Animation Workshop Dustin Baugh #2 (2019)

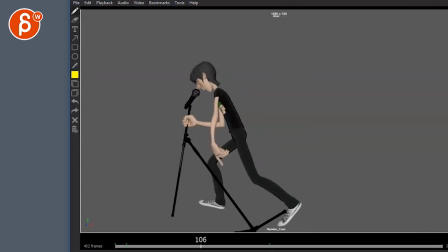(3:59)
you do all this right we're here but then instead of a cut all you do is you turn on the lights it's basically suddenly the character other character appears here with that's a horrible thing uh imagine i mean there could be there could be a door could be whatever but i would imagine
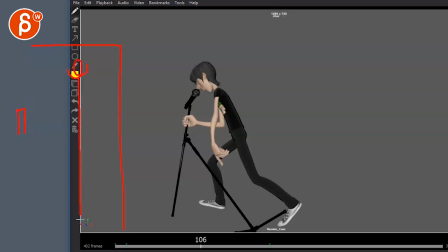(4:16)
like a light switch and a care other characters standing here hand on the switch mouth open um i don't know if you want suddenly another character standing there because you could be wondering where did that did that guy come from so i mean a couple things you could Again,
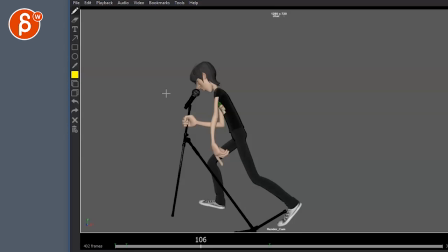(4:34)
I'm just brainstorming, thinking out loud. You can absolutely disagree. What if, what if we take...
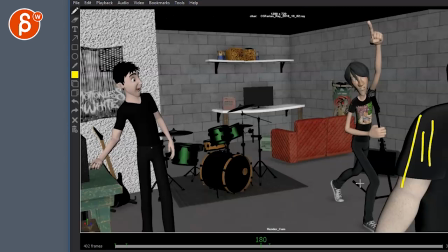(4:41)
Because it's not, to be not massively important where they stand in this shot. So what if we do all of this?
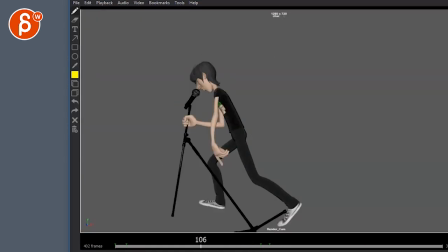(4:49)
And like I said, we make this where it's actually... What if it... like this?
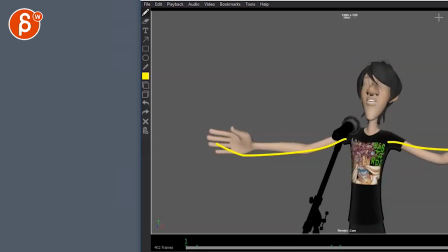(4:55)
Now, at the beginning of the frame, since this is where I'm recording here, your character might be around here. and with that camera moved back, the character ends up, you know, again, we're looking at
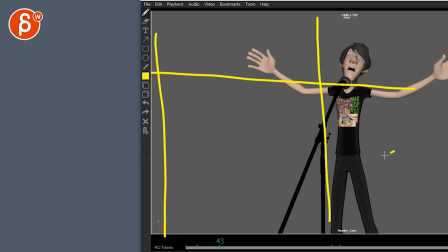(5:08)
my crappy drawn thirds. Holy moly. Oh, wait, that's the other drawing tool too. This is the messiest critique in history. Someone's going to chime in in the comments. No! I saw words from you. So imagine these are my crappy drawn thirds.
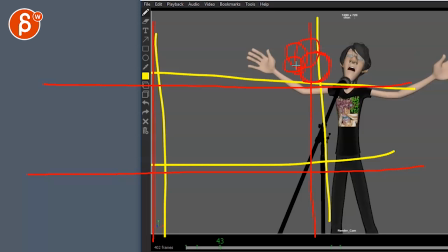(5:24)
And you keep your character always kind of within that. And you have that big close-up, the camera tracks back, right? and then we see him he does his thing and maybe ends up maybe around here that's just kind of his his box of pose where then let's be fancy
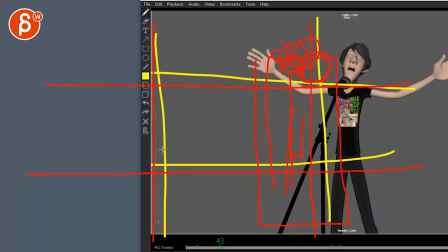(5:42)
here then the lights turn on and this could be this could be a door with one character here light on the switch another character here and that way we have this separation between the two it's almost like it's not like the characters surrounded by the two characters coming in,
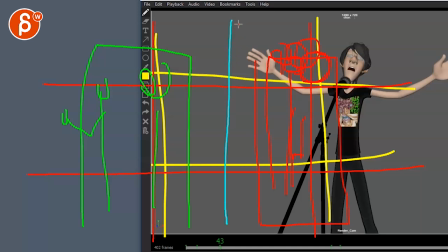(6:01)
trying to pick a color, whatever, we have this clear line here visually where there is this group of friends. All the lights are on now. You can have additional lights. The whole room is lit up and there's the other character in his singing pose.
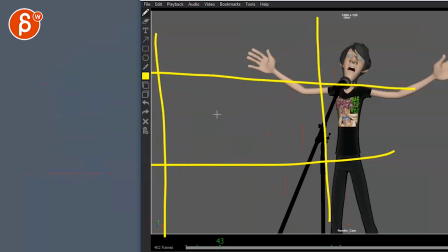(6:16)
I hope that makes sense. Let me erase this whole thing here. So let me just go back.
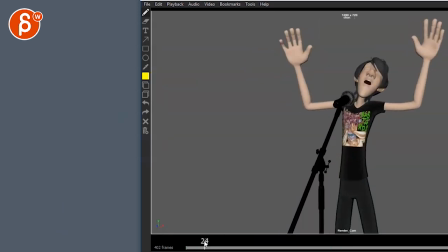(6:23)
So again, my thoughts would have been um you
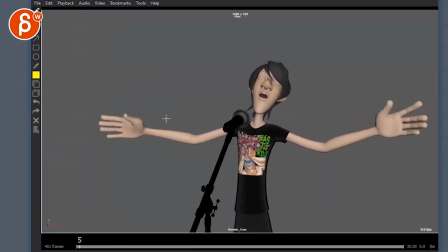(6:29)
start with this let me go back here it's so messy apologize you start here
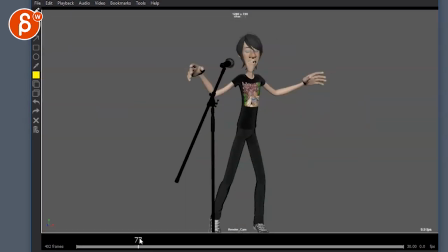(6:34)
goes back does all this thing here maybe there's not that much right left
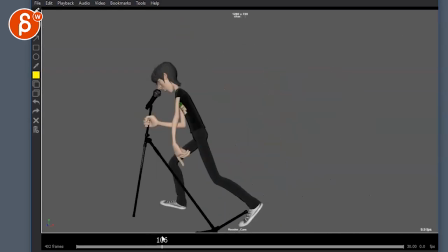(6:39)
movement because you're covering a lot of ground here so maybe cut that in half but i'm
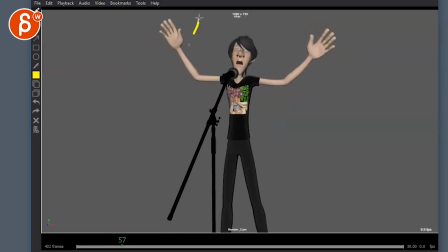(6:45)
imagining this whole beginning all of this and like i said it's just the top light spotlight coming down the pool of light it's just in here and the rest is black
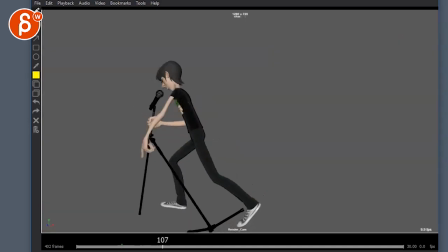(6:53)
it's all dark then he does his thing and once he's here lights turn on but again he would be framed somewhat here
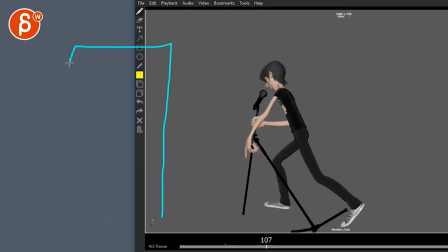(7:02)
and then you have like i said there's a door frame if you want a door frame the two characters are standing mouth open and then one just has arm here on the uh on the switch so it's very clear silhouette wise to turn on the lights and all the lights are now on this could have a little bit of rem you know remaining blue
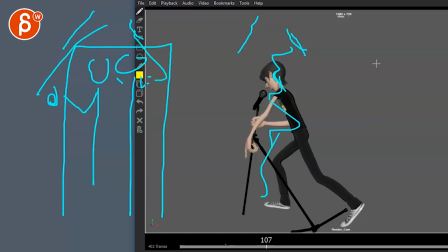(7:22)
or red light whatever but then you got the regular lights that illuminate the rest of the room like that to me would be something at the beginning uh that we could envision and then
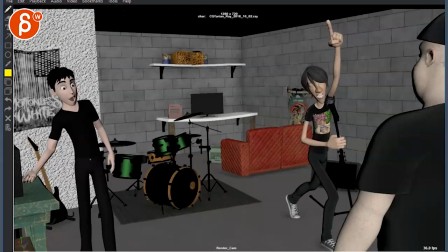(7:33)
let's go back in my messiness here then we cut to this and i don't know if you need to go from here to here
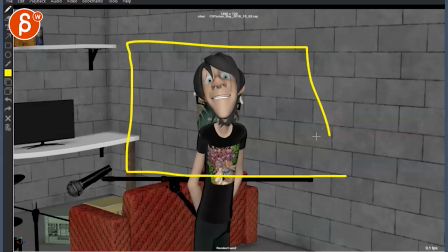(7:40)
you might even go this but does he move around here because he
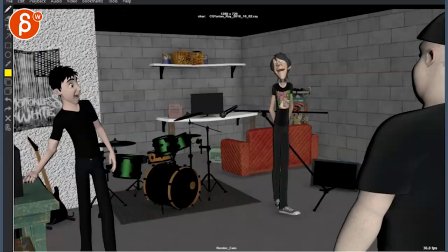(7:47)
looks pretty much at me which is also kind of weird so to me it's more like that but the framing i mean the framing could be this high
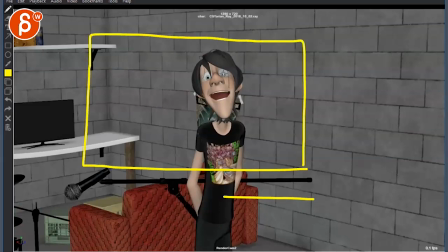(7:55)
right you got your white screen more on the on the right side and these kind of eyes are looking this way it's right to left